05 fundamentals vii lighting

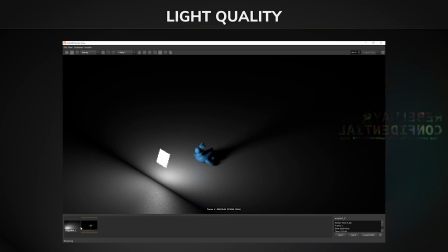489s
And again, this has everything to do with how parallel our light rays are, because we're essentially changing the amount of overlap that can happen between our light rays as we move our light source further away.
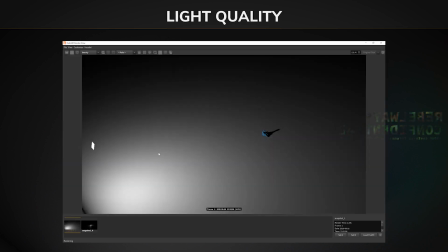502s
This is why the sun's shadow is so sharp when it's not being blocked by clouds, because obviously the sun is a huge,
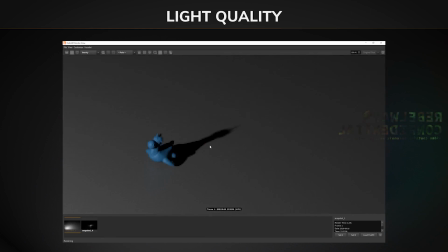510s
huge source of light, but it's so far away that the shadows get very sharp.
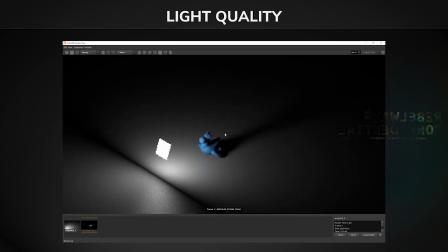515s
If the sun was closer, not only would we all be incinerated, but all of our shadows would also be very soft.
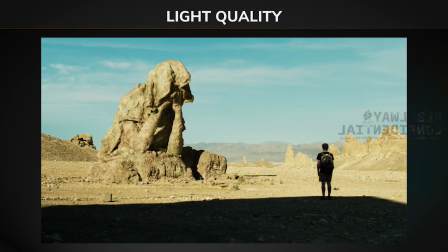522s
So let's take a look at our example here again. We've matched the quality of the lighting. The shadow hardness is consistent with the footage. Let's take a look at what this would look like if we had an overly soft light in the exact same position. So you can see this doesn't really make sense within our scene.
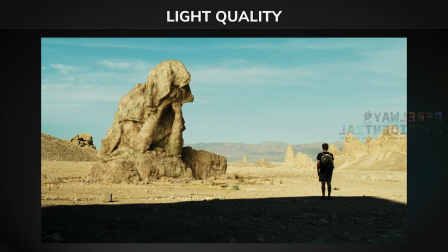541s
Our lighting direction is correct, but this feels like it was lit in a more overcast environment, and it just doesn't read as realistic because our light quality is not correct. And let's use this as an opportunity to talk about diffusion a little bit, because we just talked about how hard the sun's shadows were.
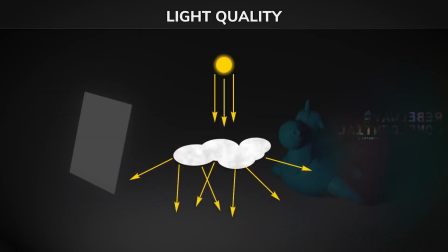560s
Well, when it goes through clouds, or when a movie light goes through any sort of diffusion filter, what it's traveling through essentially becomes a new light source and rescatters all of the rays of light, so they're no longer moving in a parallel direction, and therefore it softens our shadows.
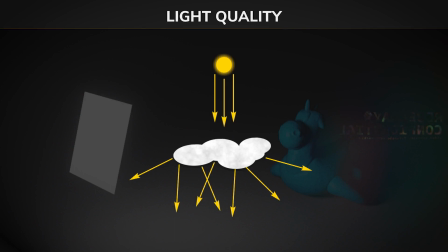579s
Something else to note when you're dealing with CG in particular is that your direct light
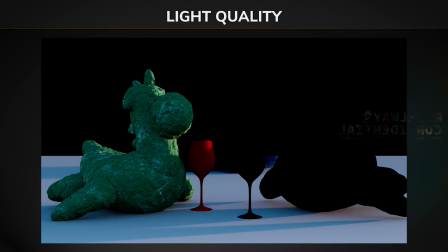585s
can have a lighting quality of very harsh shadows or very soft shadows, but the indirect light that is bouncing off different sources is always soft,
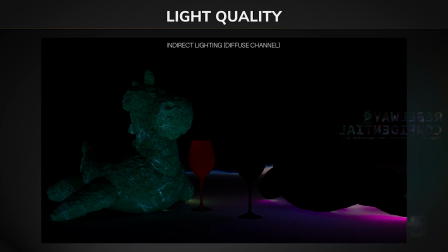597s
like in this example here. You will never see a harsh indirect source. And again, this is because when the light hits the ground, the rays are scattering and not parallel with one another, creating that soft effect.
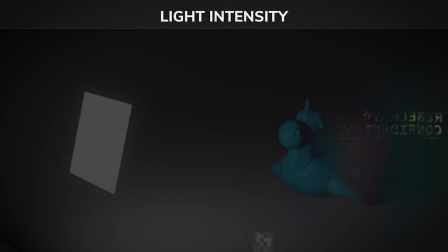611s
And finally, we're moving on to light intensity. Light intensity is very straightforward. It's that our lights need to match the appropriate levels of brightness.
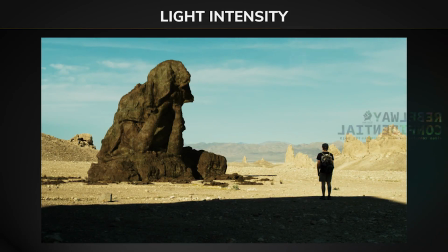623s
In this instance, we only have one light, and obviously this looks very wrong. And this is typically the light characteristic that for CG renders, compositors have the most control over.
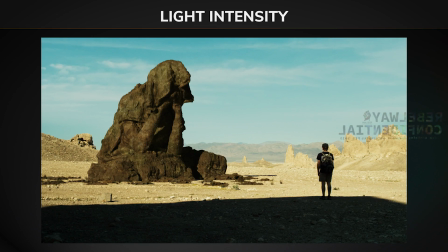636s
CG renders can be split out into different light groups, and you can very easily fine-tune the intensity of each of your individual lights. Whereas the light direction and shadow quality is very difficult, if not impossible, to modify on CG renders.
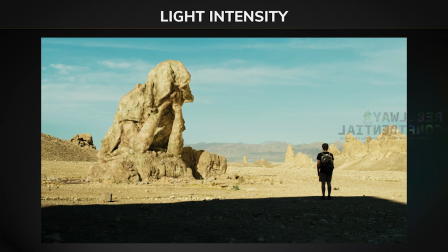654s
In this example, our main key light has an appropriate level of brightness, but there was a secondary light added. There's a bit of a backlight in there. And clearly there's no secondary source of light in this footage, and so we need to turn it off in order for it to look correct.
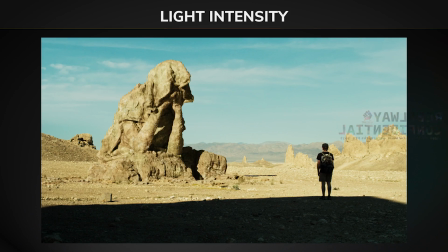673s
And modifying the intensity of that to 0 makes this sit very nicely again.
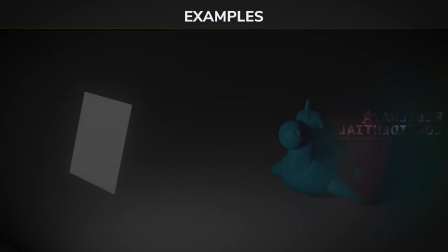679s
We've been mostly looking at lighting in regards to 3D, and we've done that just because it's a little easier to show the nuances of the lighting characteristics when we have a consistent shot to be comparing against. But I cannot stress enough how important lighting is when it comes to matching your various elements in 2D.
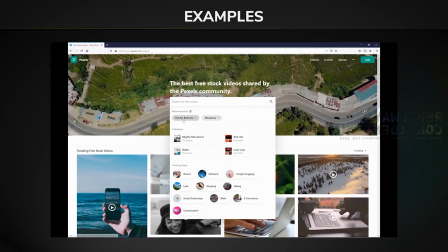699s
We've already actually done this a little bit in week 3 when we were selecting a background for our green screen shot,
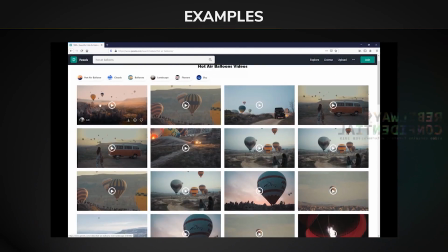705s
and we made sure we were matching all of those lighting characteristics.
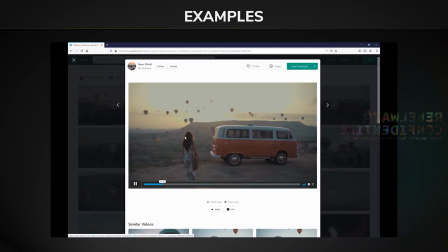709s
Now let's take a look at some examples that are maybe not so great, and we can talk about why they feel wrong.
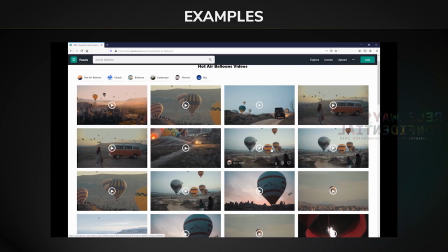717s
And before we get into these not so great examples, I just want to disclaim I'm not trashing these artists' work.
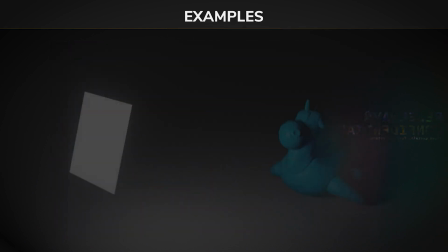724s
A lot of the times when shots like this happen, there are outside factors that contribute to shots getting rushed and just trying to get something out there to hit a deadline. So I'm not ripping on these artists.